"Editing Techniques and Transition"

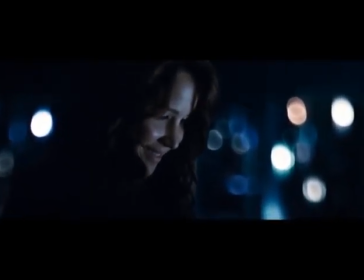[0:00]
Shot reverse shot. Shot reverse shot is where you have two people next to each other. The camera is pointed at one person that speaks and says his lines.
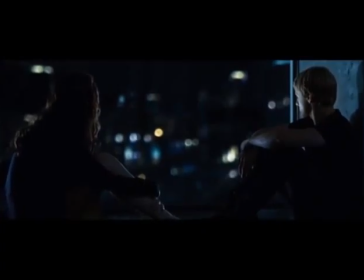[0:08]
Then it would cut to the other person. Then they would say their lines. Then it would repeat till the scene is over. But you have to be careful of the eye line because it
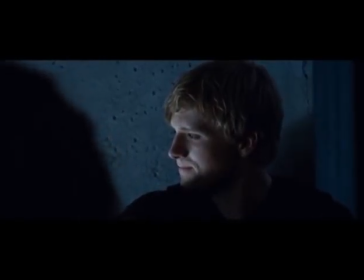[0:21]
has to be on the same level so that it looks like they are having a real conversation.
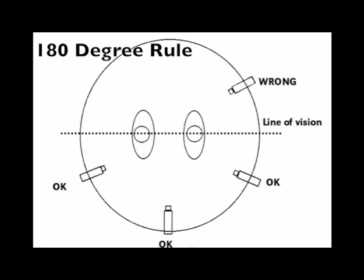[0:28]
180 and 30-degree roll. 180-degree roll is where you have an area where you can film and an area where you can't.
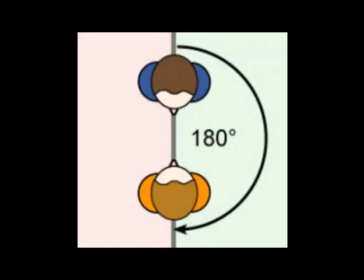[0:37]
The reason why you can't film there is because it wouldn't make sense.
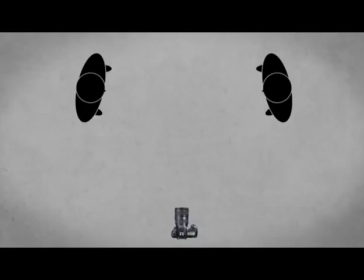[0:42]
It would confuse the audience because they wouldn't know where the person was standing. You use the 180-degree rule when you are doing shot reverse shot because it helps people understand where the actors are standing.
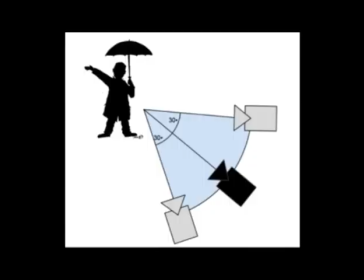[0:57]
The 30-degree rule is where you cut, and when you film again,
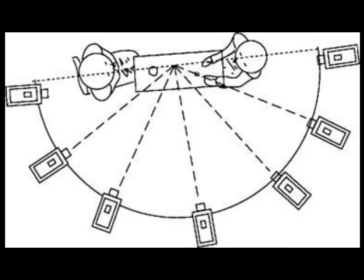[1:03]
make sure you move 30 degrees or more because it would look like a jump cut.
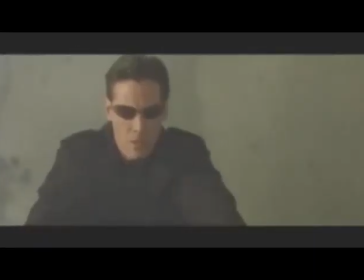[1:08]
Match on action. Match on action is where you cut in the middle of an action and then the next shot continues from that point.
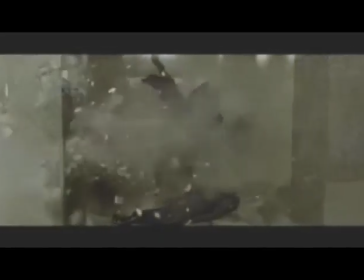[1:17]
This is continuity editing technique. They use this technique to add speed into the scene and it keeps the audience interested.
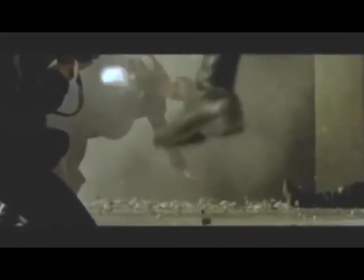[1:25]
They usually use this technique for an action scene. Dissolve. A dissolve is a transition.
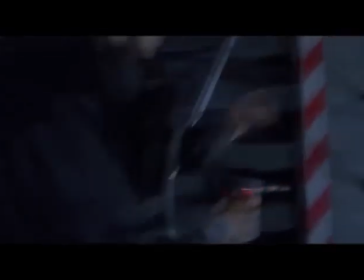[1:30]
It is used to show a change in time, a change in location, when time needs to be slowed down or sped up,
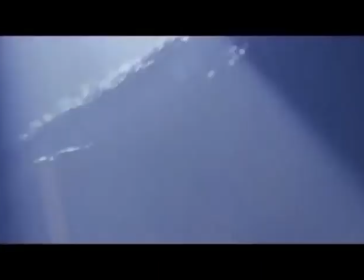[1:37]
if there is an emotional component or an emotional part of the narrative,
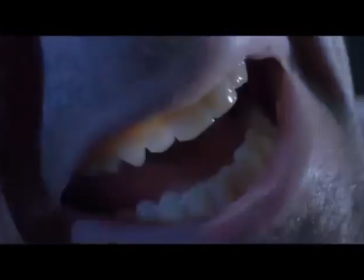[1:43]
and if there is a strong visual relationship between objects or images.
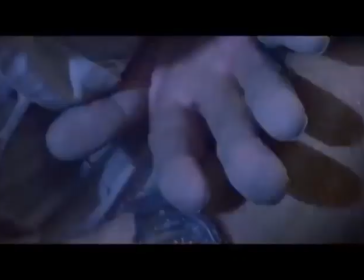[1:48]
But the main thing editors use it for is a change of time or a change of location.
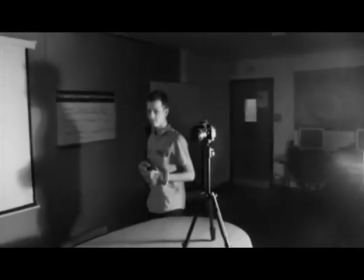[1:55]
Fade in, fade out are used to show an ending to a story or a beginning to a story.
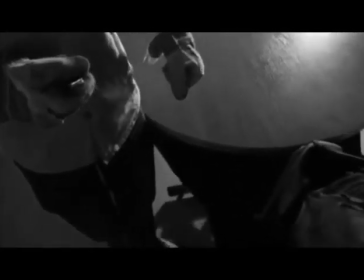[2:02]
It can also be used to show an ending to a chapter or a beginning of one too.
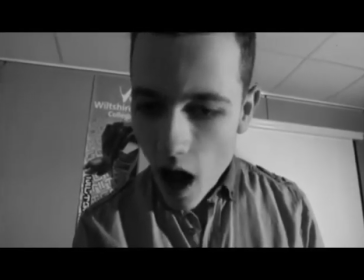[2:09]
But it is mostly used to symbolize an ending or a beginning
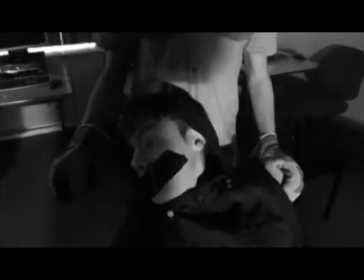[2:15]
because it can symbolize anything from death to love or even life.
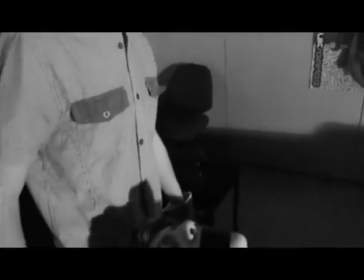[2:21]
A wipe is a lot like a dissolve. It usually shows a new beginning or an ending.
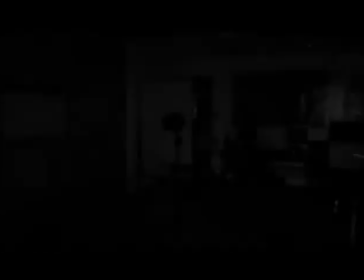[2:27]
This applies to TV shows or film for both of them.
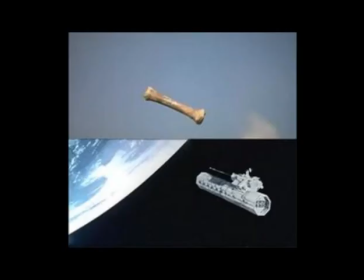[2:32]
Magica is where you have two different things that are connected and one of the things cut to the other thing,
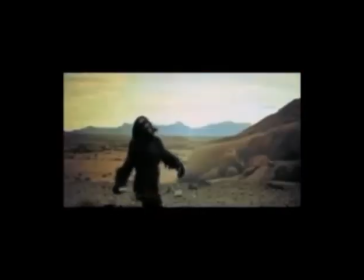[2:42]
symbolizing that they are connected. This is
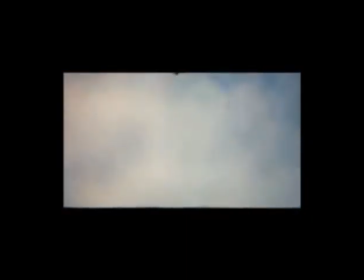[2:47]
effective because it helps show that there is a connection and what two things are connected,
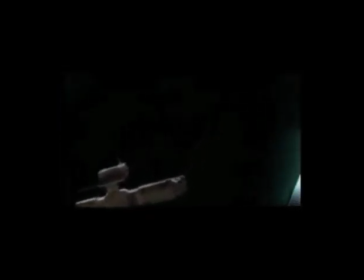[2:54]
and it helps the audience understand the film if it is a major part of the film.
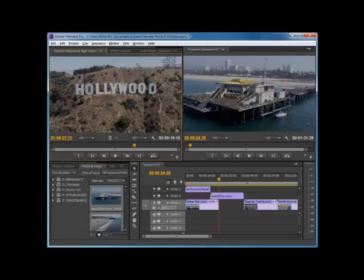[3:01]
Alternative editing. Alternative editing is different to continuity editing. This is because it shows the audience that it is a film instead of hiding it. This was first made by the New Wave, a group of directors.
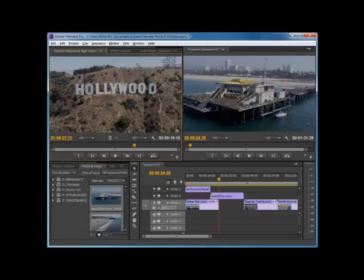[3:15]
They make sure the viewer can see that the film is a film, unlike continuity editing.
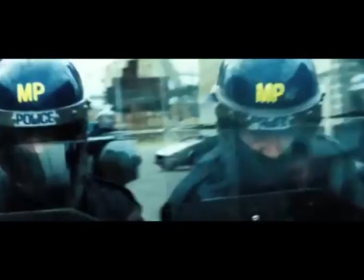[3:23]
Montage. Montage is where you put clips together that wouldn't make sense on their own.
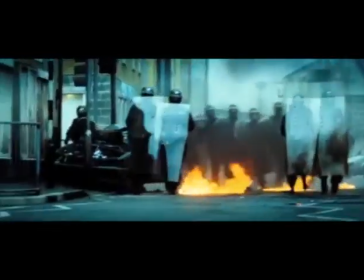[3:30]
But if you put them together, then they make sense.
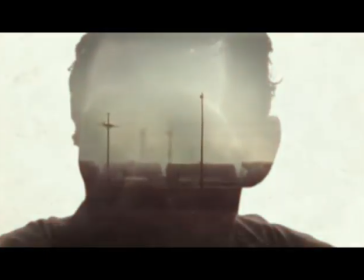[3:33]
A montage is used to show progress in a character's skill or relationship with another character, place, or activity.
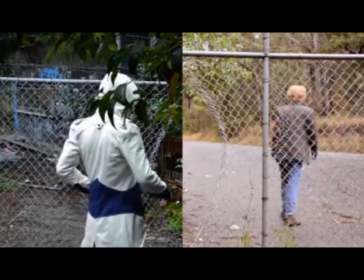[3:42]
It is also used to show passing time to speed
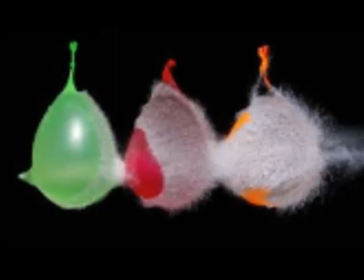[3:47]
up the film and to skip all the bits that the audience doesn't need to see.
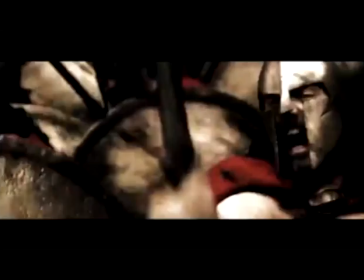[3:52]
Superimposition. Superimposition is where you have two images on top of each other.
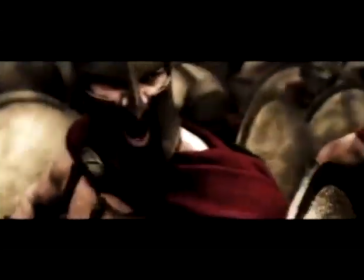[3:57]
This shows the audience more, and usually the two images are connected.
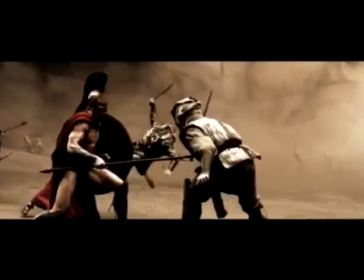[4:02]
They use this technique to show the connection without having to two different scenes.